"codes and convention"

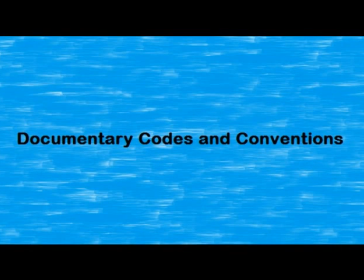(0:00)
This is a video looking at the typical codes and conventions of documentaries. Firstly, we are going to look at interviews in documentaries.
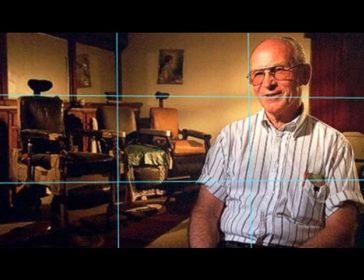(0:08)
This is an interview from a documentary I watched, where we can see how the interviewee is on 1/3 of the screen, employing the rule of thirds, which is the typical conventions of documentaries, where the subject is situated on 1/3 of the screen as it is seen as the most interesting point for the
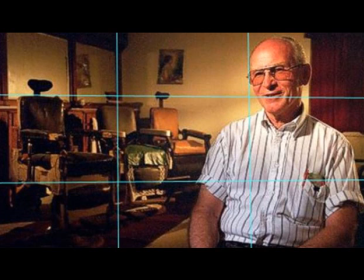(0:24)
viewer to look at. Another important aspect of interviews within documentaries is the background. We can see how this particular documentary has been set in a barbershop, which is relevant to the documentary and is an element of mise-en-scène where the background resembles the themes within the documentary.
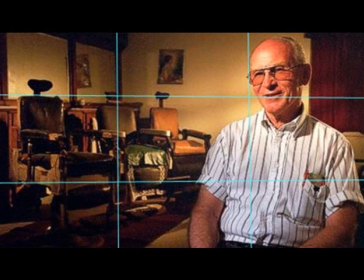(0:42)
This is another image from a different documentary.
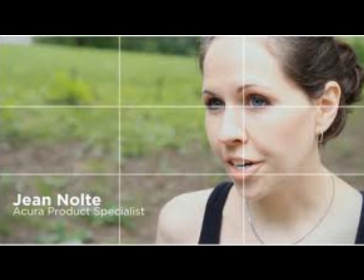(0:45)
We can see how that this interview is slightly different, where in the last interview a mid-shot was used for the interview, whereas in this documentary they have chosen to use a close-up, showing how a range of different camera shots can be used within documentaries.
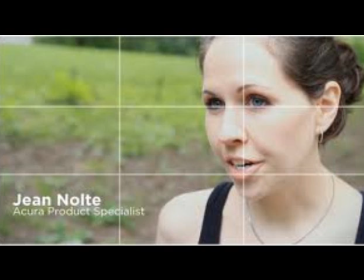(0:59)
However, we can also see how the lines on this picture resemble the rule of thirds that has also been employed in this documentary, showing how that the rule of thirds interview is used across all documentaries. Another important aspect of this interview is the background, where it is a real setting,
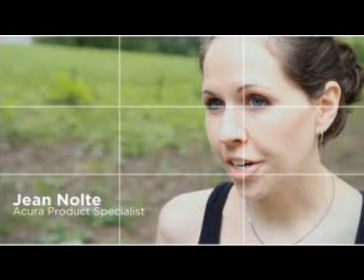(1:16)
which is different to the previous one where we've seen it in a barbershop, showing how that different backgrounds can also be used within interviews.
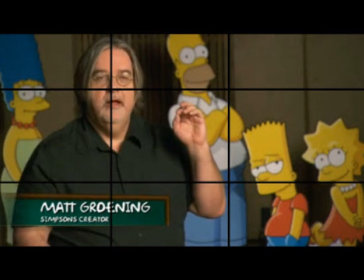(1:24)
This is the third example of an interview, where this is an interview took from a Simpsons documentary. We can see how graphics have been used on the bottom left hand corner of Matt Groening's name, but we can also see how the background again is once more important, where the Simpsons characters are portrayed using a green screen,
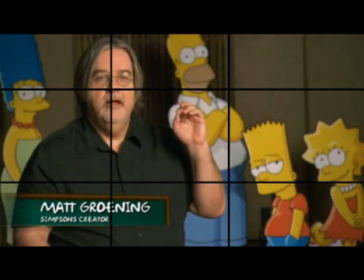(1:42)
which is done through editing. Another important aspect of documentaries is archive footage.
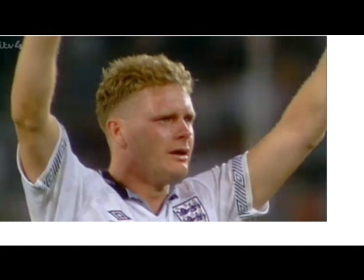(1:50)
We can see how this is from a documentary called Being Paul Gascoigne that I watched. This is an example of archive footage because it was not shot particularly for the documentary and has been added in. This was used for a cutaway where the voice of Paul Gascoigne was telling a story and is cut away to the relevant setting.
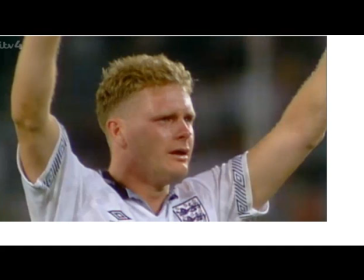(2:08)
That is also an example of B-roll footage within a documentary.
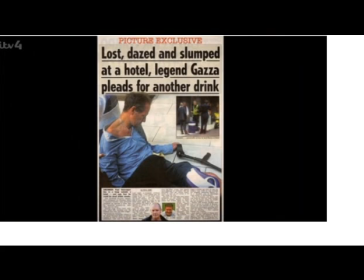(2:14)
This is also from the same documentary, but it's also archive footage. However, it's different to the last one where it isn't in a video and it's rather a still image of a newspaper, showing how many different varieties of archive footage can be used within documentaries.
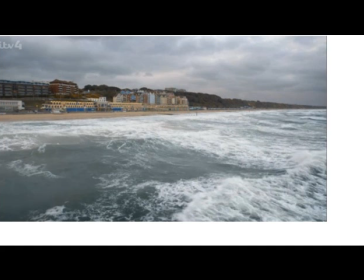(2:29)
This screenshot is also from the same documentary, but this shows a different convention of documentaries, as it is an establishing shot that has been used to show the setting for the documentary and is an important aspect of most documentaries. Title screens are also an important convention of documentaries. This is from a documentary called Gas Hole. We can see how the graphics are enlarged with the name of the documentary, and also we have a relevant image in the background of a gas pump.
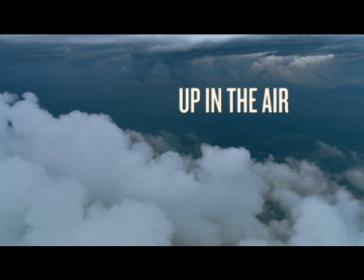(2:58)
This is another example of a title screen within the documentary. This is from one called Up in the Air, and we can see how the clouds also resemble the title and keeps it relevant as it is an important convention.